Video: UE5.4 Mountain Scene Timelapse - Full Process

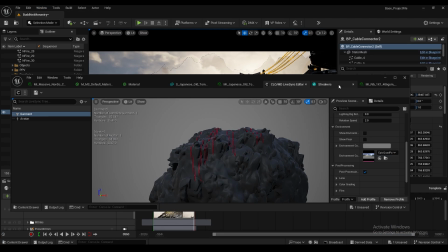There's transparency, or there's at least translucency with these flags in real life because of the materials. The materials on the characters,
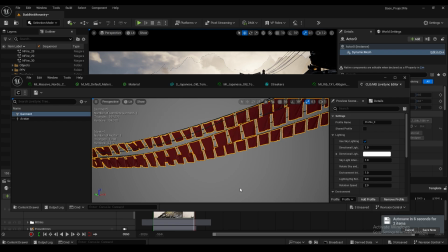they could have had decals on them, they could have had just a little bit more work,
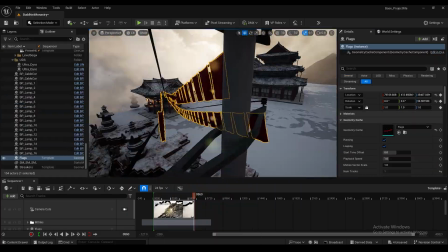but I think for a quick sort of couple-day project that this ended up being, that was fine.
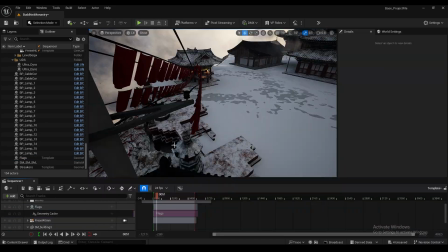I mean, you can really go into this, and with this one scene, I mean,
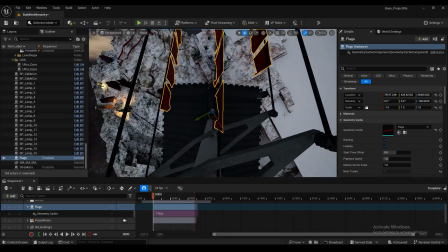you can polish it off and you can make it look so glitchless and so seamless, but it just, yeah,
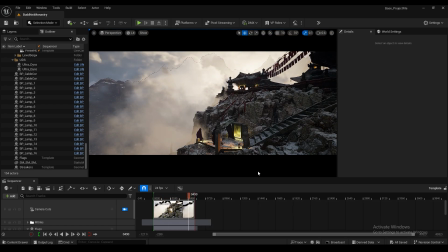it's a tiny thing. But what I did want to have, so I did want to have these fog,
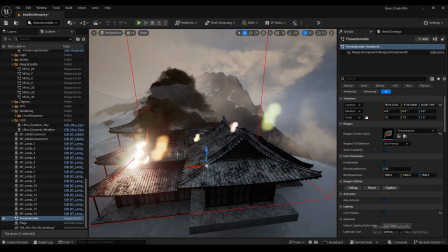smoke sort of effects coming over the top here,
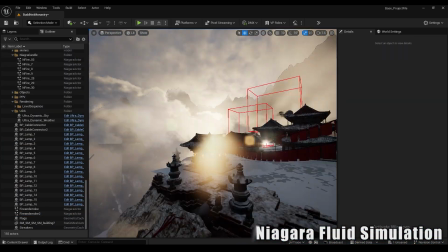just to sort of show that there was life, there was chimney smoke, something. The place was occupied, that implies that there's more people there.
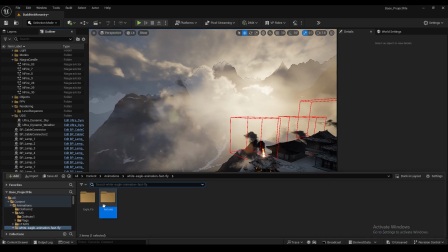So I added those in, and here I'm working on a bird asset animation, just imported a bit weird, so I'm just fixing up the textures
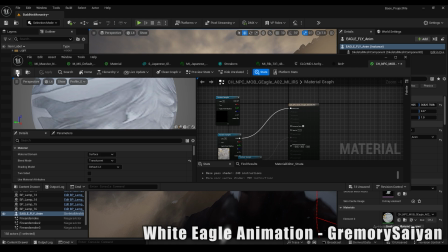and just seeing sort of a rough position from the camera where this would work.
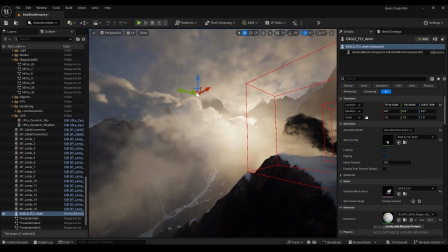I mean, the animation is just a looped flying animation.
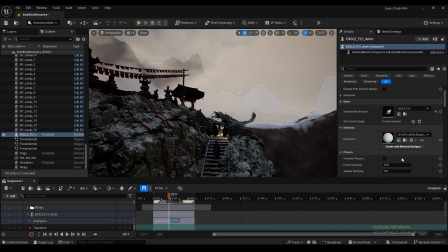So all I did was I slowed that down to match the slowed pace of the video.
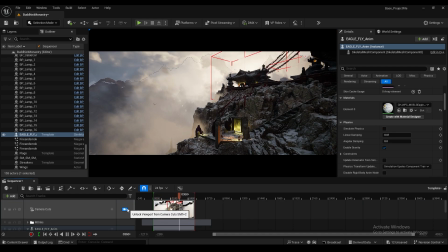I've rendered all of my wind sims and cloth simulations out to about third real speed.
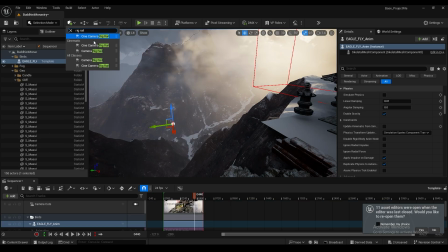And that just gives me a bit of flexibility while I'm rendering to speed up the frame rate or drop it and have some slow motion stuff, which I ended up using at the end,
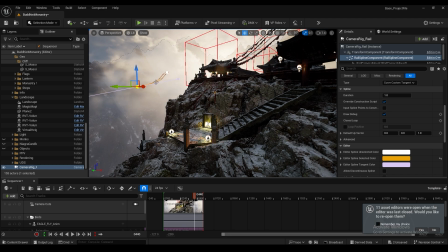capitalised on the sort of slow motion feel.
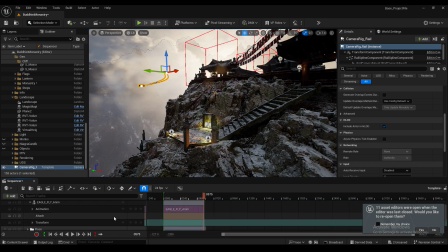So if you've ever done tracking before, this will be quite familiar, but all I've done is I've set up a camera rig rail.
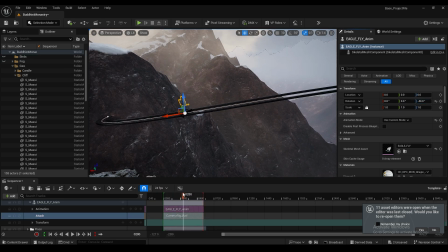I've marked its position from 0 to 1, 1 being the end, 0 being the start, and I have attached the bird animation onto that as it moves.
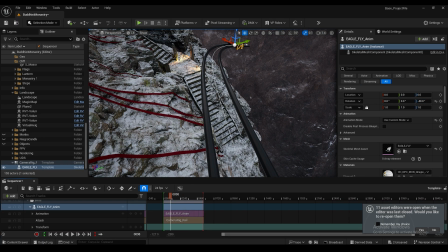So after looking the orientation of the bird,
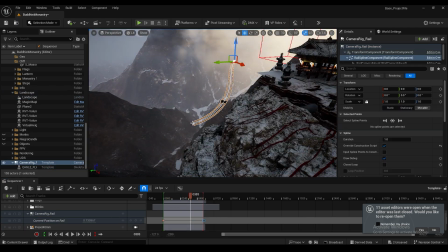it follows the rail exactly. So yeah, just adding a couple of these in now. Just add some more birds in, have them all on their different tracks.
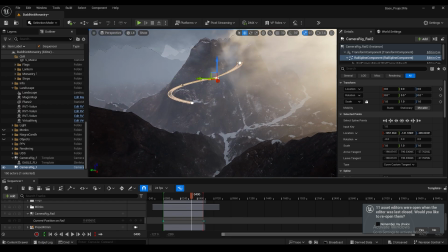And you can attach more than one bird onto each track, but I think for the purposes of this shot, I wanted it to look pretty scarce.
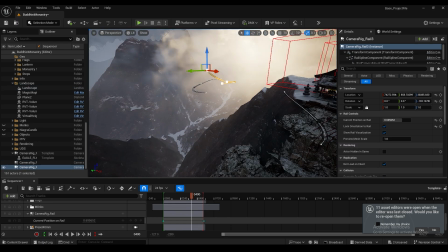So just the 3 birds this time.
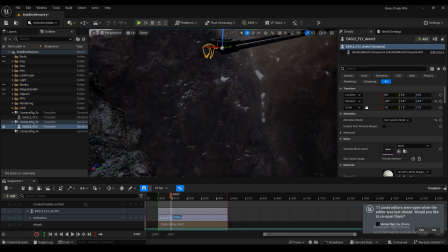And I should have really done this part with the fog animations on.
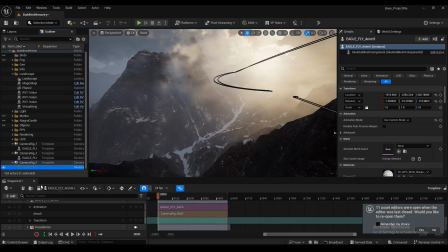It just meant from when I ended up turning them back on, a lot of the birds were hidden.
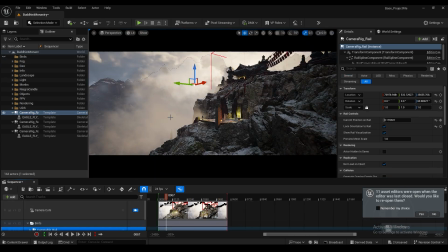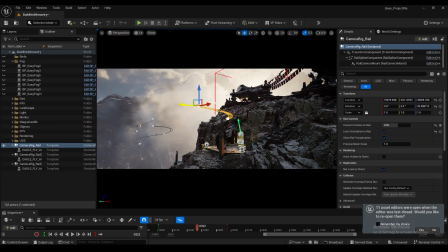And I've noticed now that because I'm going to speed this project down, the snow pretty much has to go.
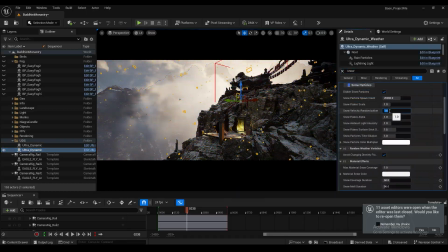I couldn't find a way of changing the speed of the snow in the ultra dynamic sky. It probably is there.
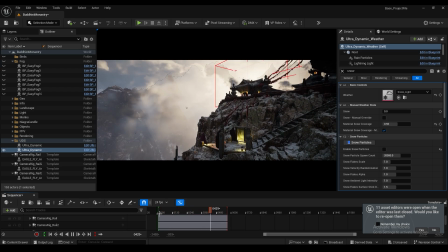I just couldn't find it, so I just turned it off completely and just playing around with these birds a little bit more.
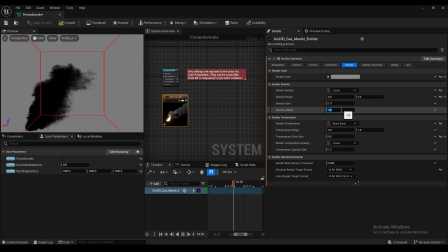So next I went over to the smoke components that I put down. This is just a base grid 3D gas emitter which comes from the Niagara fluids.
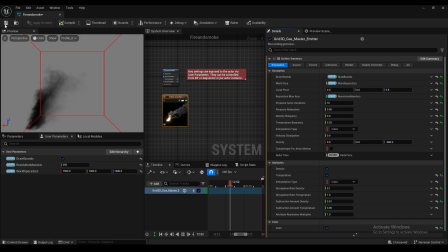I just changed the density to make it look less like something was on fire, but more like just puffs of smoke were coming out.
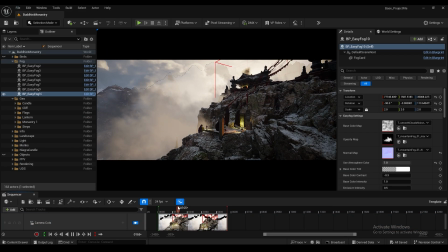And yeah, that's pretty much reaching the end now of this project. I think that the only thing left to do was the flowers that I wanted to add in.
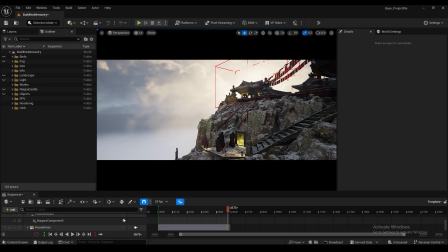And I also wanted to change the background mountain a bit, which I ended up doing through texturing as opposed to modeling.
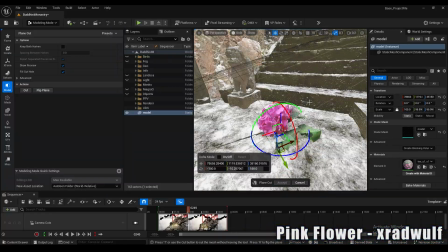Pink flowers, let's get them in. This is another photo scan.
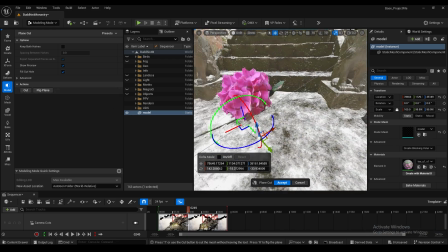I think this one was on Sketchfab, but it looks like it maybe have originally come from something like Polycam originally.